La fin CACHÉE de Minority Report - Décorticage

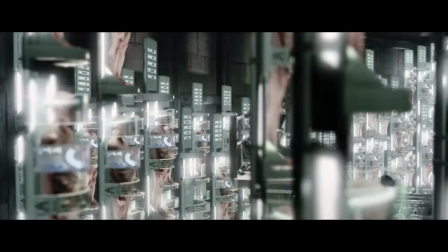(20:35)
Le seul endroit à Washington où il y a des meurtriers, donc les seules personnes qui sont encore assez tarées pour pouvoir commettre un meurtre, alors qu'il y a des précogs qui voient le futur. Normalement, c'est censé être l'endroit le plus sécurisé de la ville.
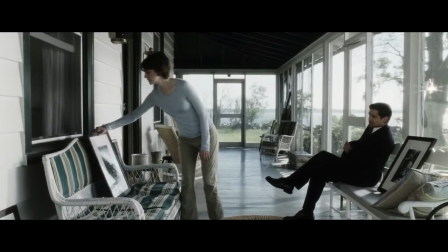(20:46)
Mais l'ex-femme d'Anderton, qui est donc photographe, hein, je vous rappelle, qui a rien à voir avec le pré-crime, en plus ils sont divorcés depuis des années, elle arrive à entrer dedans et le libérer de sa stase. Donc il y a zéro sécurité. Et franchement, on peut faire sortir un prisonnier de stase aussi facilement que ça en appuyant sur un bouton?
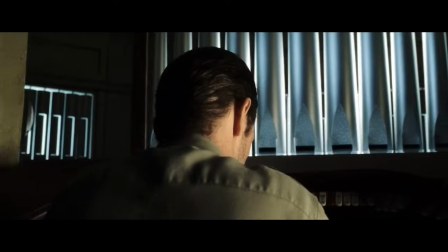(21:01)
Et surtout, tout ça se fait avec de très très grosses ellipses, où elle passe de chez Lamar à la prison, et ensuite Anderton arrive directement à la réception de Lamar, qui a l'air super huppé,
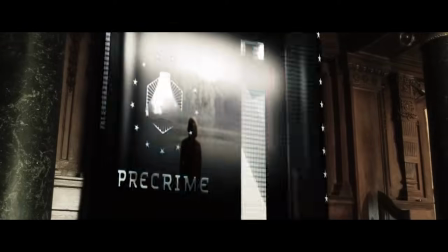(21:09)
sans aucun souci, juste caché par la capuche de son hoodie. Et il arrive à faire projeter les images du meurtre d'Anne Lively devant tout le monde, beaucoup trop facilement.
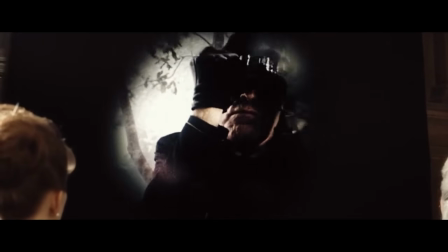(21:17)
Mais surtout, si on réfléchit au film 30 secondes avant, ces images là où Lamar enlève sa cagoule, à aucun moment elles existaient dans les visions d'Agatha, sinon il n'y aurait pas eu de mystère.
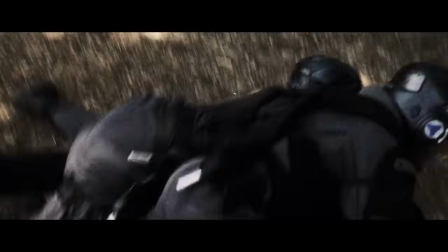(21:26)
Non, c'est des images qui sont totalement inédites, fantasmées, vachement pratique en fait quand même.
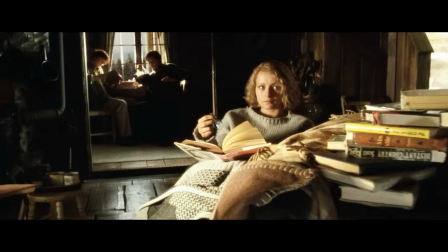(21:31)
Et puis on finit sur le suicide de Lamar et hop, happy end super chelou, les trois précoques vivent dans une maisonnette idyllique,
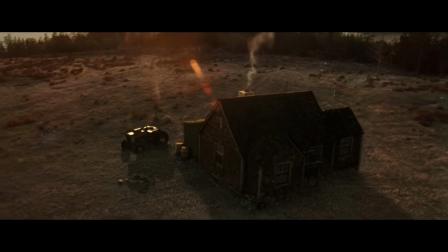(21:37)
isolée, loin de tout le monde, où ils vécurent heureux jusqu'à la fin des temps et ils eurent beaucoup d'enfants. Non, non, non, ça marche pas du tout.
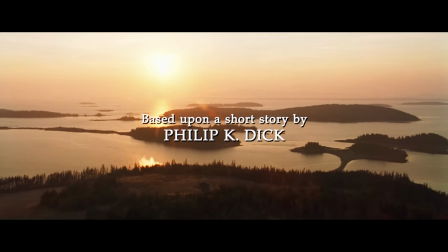(21:43)
Surtout quand on connaît un peu Philip K. Dick, qui est celui qui a écrit la nouvelle dont est tiré le film, qui est un auteur qui est complètement paranoïaque et qui est connu pour toujours laisser une possibilité à la fin de ses romans pour que tout soit fantasmé,
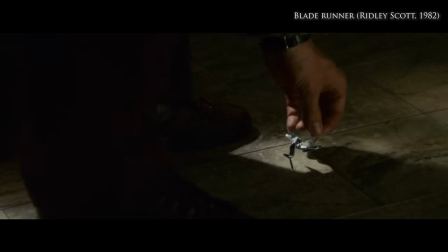(21:53)
pour que tout n'existe que dans la tête du personnage principal. Il suffit de voir Total Recall ou Blade Runner pour comprendre que rien n'est jamais aussi simple qu'on le croit chez Philip K. Dick.
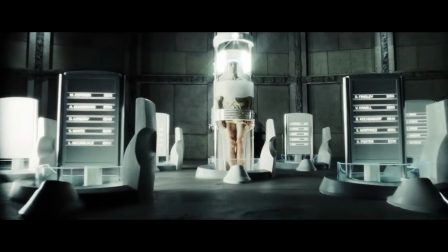(22:01)
Donc finalement, est-ce que Anderton ne serait pas encore dans son silo à la fin? Est-ce qu'il n'est pas tout simplement en train de rêver tout ça? Parce que rappelez-vous ce que disait le gardien des prisonniers plus tôt en parlant de la stase.
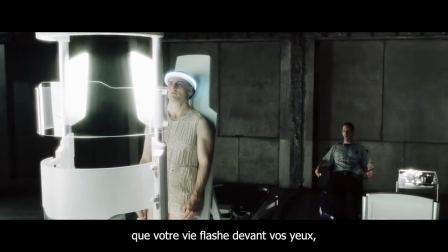(22:12) They say you have visions, that your life flashes before your eyes, that all your dreams come true.
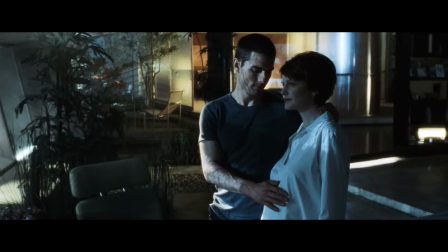(22:20)
C'est moi ou c'est une phrase qui résume parfaitement bien la fin du film? Tout est bien qui finit bien, de retour avec sa femme enceinte, alors que son plus gros cauchemar, c'est d'avoir perdu son fils.
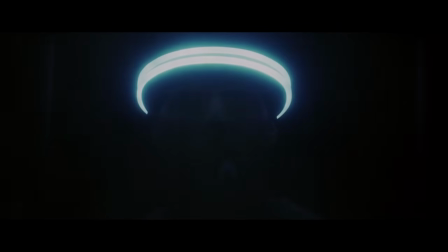(22:30) Sean !
Il est perdu dans son propre rêve, enfermé dans sa folie. Ce qui renvoie d'ailleurs parfaitement à ces fins désespérées des thrillers paranoïaques dont s'inspire Minority Report, où les personnages se perdent dans une image qui repasse en boucle.
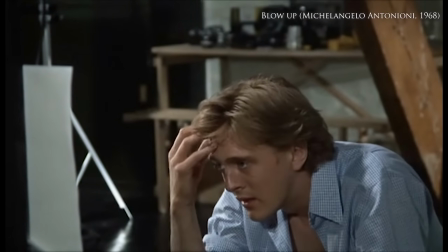(22:42)
On a ça avec l'image dans Blow Up d'Antonioni, avec le son dans Conversation secrète de Coppola,
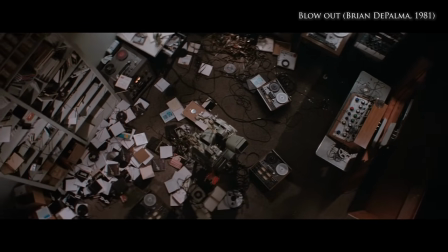(22:48)
et justement Blow Out de Brian De Palma, qui va mêler thématiquement le son et l'image.
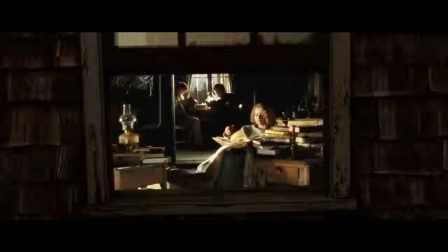(22:53)
En fait, le tout dernier plan de Minority Report nous dit tout.
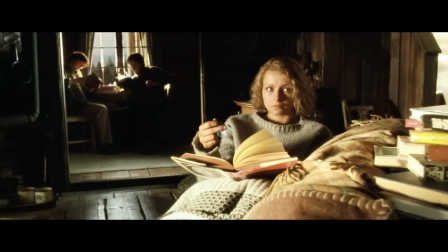(22:56)
C'est un plan séquence de presque 3 minutes qui ouvre donc sur les trois précogs vaguement disposés en cercle, seuls, dans leur maison qui est sur une île, donc entourée d'eau.
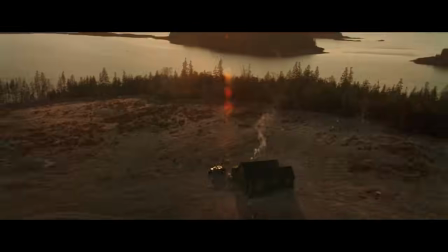(23:05)
Un plan long, très long, qui nous force justement à nous interroger sur son sens,
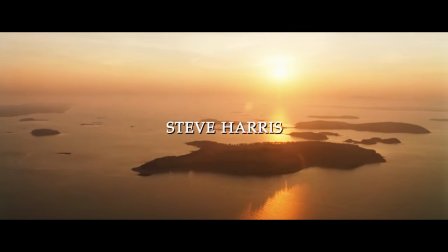(23:10)
après avoir regardé pendant 2h20 un film qui nous questionne perpétuellement sur le mensonge de l'image.
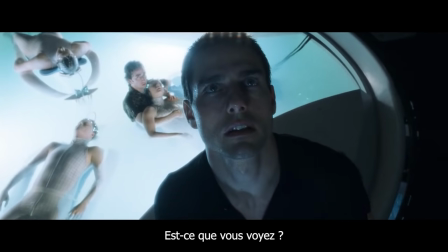(23:15) Can you see?
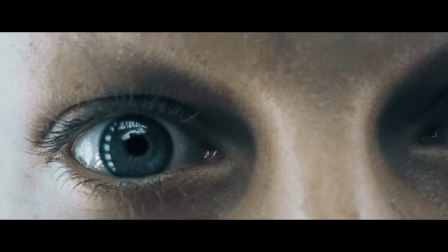(23:21)
En fait, est-ce que les précogs ne seraient pas là où ils ont toujours été?
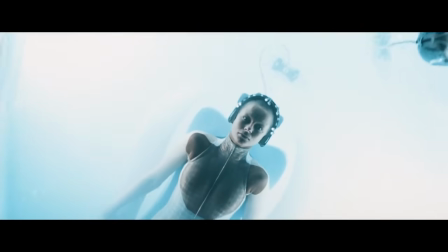(23:24)
Tous les trois, seuls, enfermés dans un espace clos entouré d'eau, dans leur caisson, dans les locaux du pré-crime.
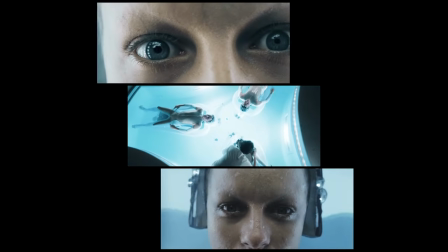(23:31)
Avec ce même plan en plongée qui s'éloigne d'eux et qu'on voit par trois fois,
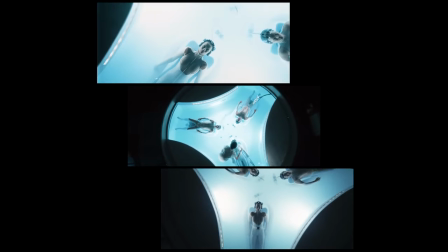(23:35)
ce mouvement étant donc souligné par Spielberg et complètement lié aux précogs qui sont dans leur caisson.
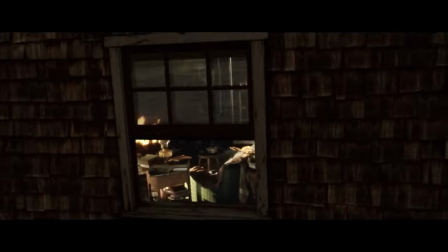(23:41)
En nous forçant, nous spectateurs, à faire inconsciemment le lien en utilisant le même type de plan pour sa séquence de fin.
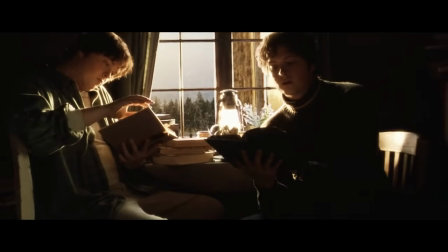(23:47)
Ce plan qui ouvre d'ailleurs sur une fenêtre, un écran. Et regardez, la caméra fait un travelling compensé, ce qu'on appelle aussi l'effet vertigo.
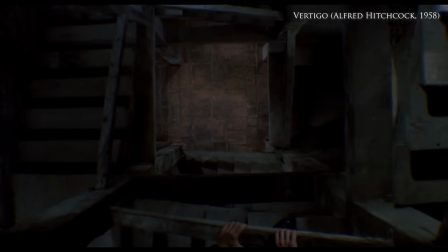(23:55)
Encore vertigo, encore Hitchcock. Justement, parce qu'il a été utilisé dans ce film pour la première fois de l'histoire du cinéma. Ce plan, qui normalement est censé être super zen, quand on regarde bien, il réduit la profondeur de champ derrière les trois précogs. Tout l'espoir que la scène présentait au début se ferme de plus en plus, écrasant toute la perspective.
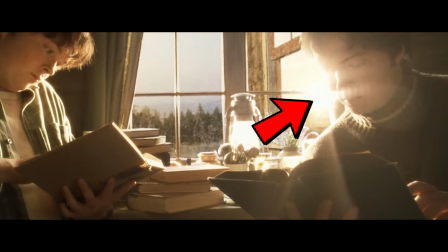(24:12)
Et encore un truc très étrange, c'est que le soleil couchant là, qui brille donc derrière eux,
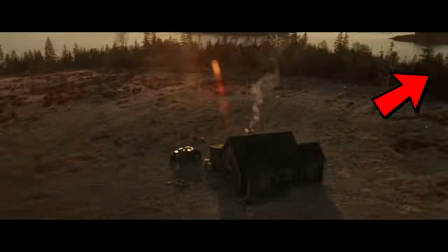(24:17)
se retrouve à la fin du plan, ben, à 90 degrés de là où il était au départ. Il y a une incohérence spatiale totale.
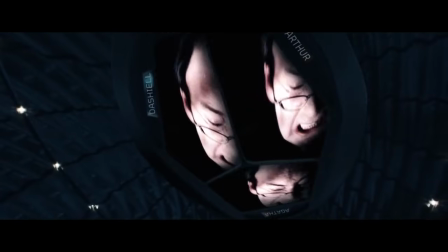(24:23)
Comme si ces deux soleils étaient les projecteurs qu'on retrouve dans la salle où reposent les précogs, dans les locaux du pré-crime. Et à nouveau, pour sortir de la maison et nous présenter l'île pastorale où ils passent le restant de leur jour, rappelez-vous ce que disait le mec qui faisait faire le tour aux gamins, le mensonge qu'il leur racontait.
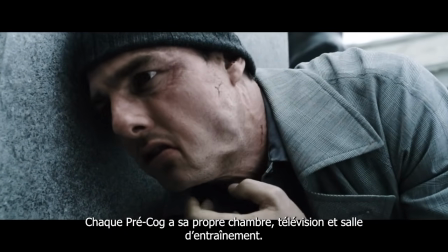(24:37) Each precog has their own bedroom, television, and weight room. It really is wonderful to be a precog.
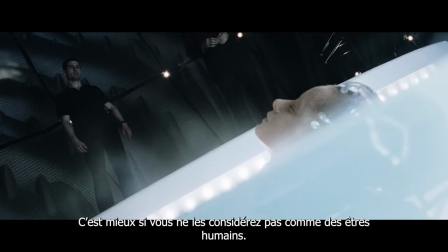(24:43) It's better if you don't think of them as human.